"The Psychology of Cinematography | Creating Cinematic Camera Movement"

Alright, Thought Experiments, an online tutorial series designed to help creative-minded people like you turn your passion into a career.
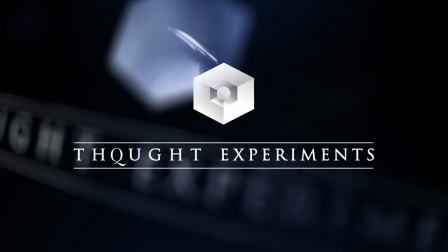So today we're talking about camera movement. It's an excellent technique in film that's used to add another dimension and layer to your filmmaking techniques.
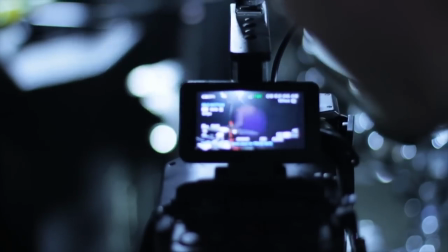[0:21]
Once you've decided what your shot list is going to be and how you're going to frame those shots,
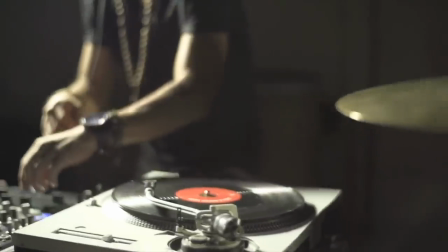[0:25]
then you can go in and decide what kind of movements you want to add to add another layer of depth to what you're shooting.
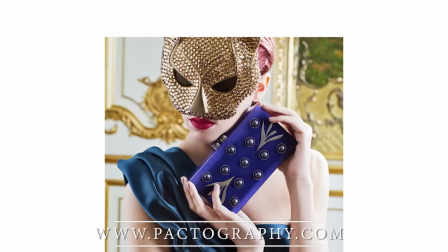[0:31]
My good friend Pacman who's an excellent photographer you can check out a link to his work in the description below Would always make fun of me when we're at shoots generally
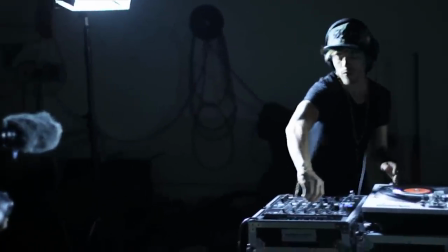[0:39]
I'm shooting video and he's shooting photography But regardless of how I'm shooting whether it's with a slider or a steadicam a dolly Handheld I'm always trying to add some camera movement in so when I have the camera handheld He says I'm always on set with the camera doing yoga poses like no No, ha, no. Okay, so once you've picked out your framing and shot choice, which I've already done a video on before, you can click this beautiful woman's face to learn more about that. Now you can start doing some cool stuff with camera movement. Let's first start with the difference between a zoom and a push-in. I hear these terms kind of thrown around interchangeably, but they're really two very distinctly different things.
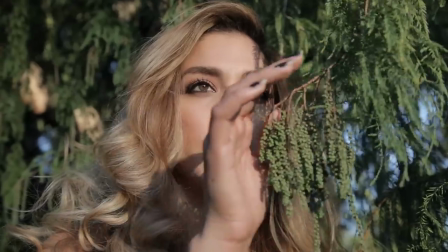[1:20]
A zoom is a two-dimensional magnification that's increasing the size of the center of your camera's image.
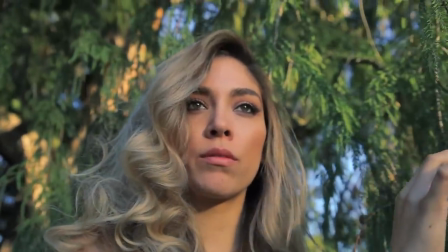[1:27]
A push-in, on the other hand, is physically moving the camera closer to your subject and creates a much more three-dimensional space for the viewer.
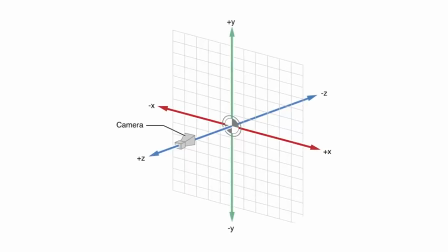[1:35]
So this movement can be used in a three-dimensional axis, forward and back, left to right, up and down. Each camera movement has its own unique aesthetic. So now that you understand the basic choices that you have with camera movement, the speed at which you move the camera also has a very strong effect on your viewer.
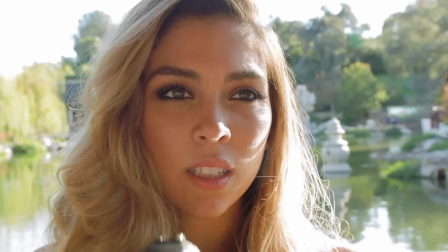[1:54]
If you have a very quick and abrupt push-in, you're telling the audience, whoa, shit's about to go down. On the other hand, if you have a very calm and controlled push-in, you're telling the audience, hmm, this is interesting. I wonder what's gonna happen here. So hopefully you're starting to understand that each movement has its very own unique and specific emotion or feeling that the audience or the viewer picks up self-consciously when watching your film. Another thing to consider is whether or not you want to use a smooth dolly motion or a handheld shot.
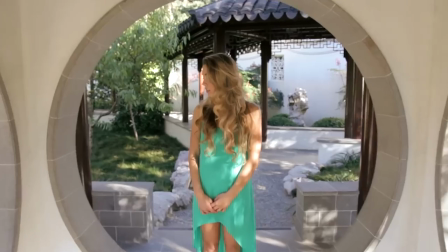[2:25]
A smooth dolly motion allows the viewer to connect with the subject, whereas a handheld shot has a very external observer feel, as if you were standing next to the subject. Both of these techniques can be used in your film to connect your viewer to a subject as well as an object. And a little trick is to add some foreground with your camera movements. This adds much more depth and space to your shots. The reason a dolly motion feels so much more cinematic than a static shot is because you're allowing the viewer to move through three-dimensional space.
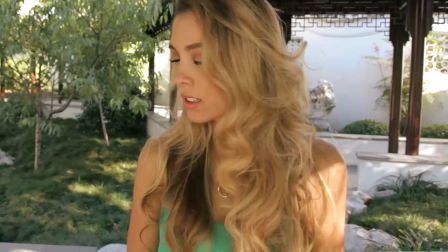[2:54]
Whether it's a push-in, a pull-out, a crane shot,
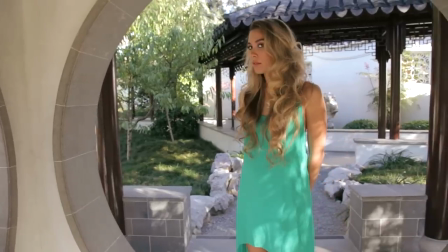[3:00]
a side dolly, and the Dalai Lama.
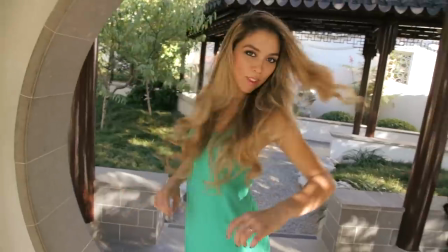[3:06] Be funny, be funny. Mm, mm, mm, mm, mm, mm, mm, mm, mm. Break it, break it.
So with understanding these movements, it's important to know when to add them into your films.
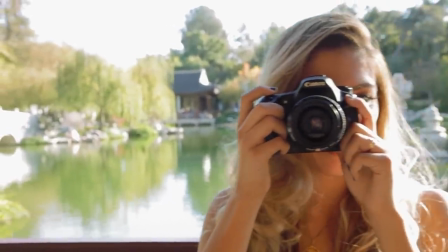[3:17]
A side dolly can be associated with moving through a scene or action about to happen.
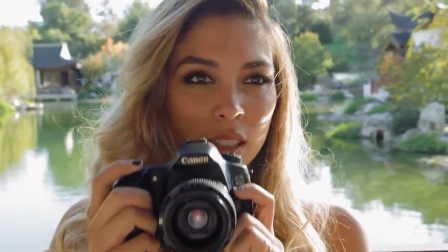[3:23]
A pushing can be associated with the importance of a subject or an object or the introduction into a scene.
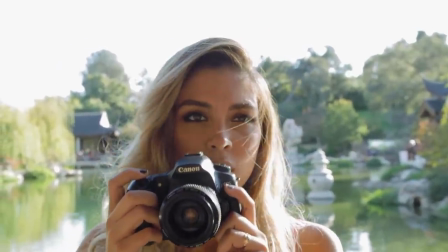[3:30]
A pullout can be associated with someone losing power or leaving or the ending of a scene. a crane shot
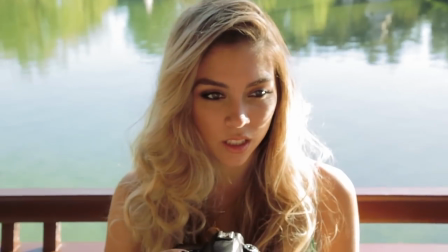[3:36]
can be associated with the shift in power or changing of what's going on in your film so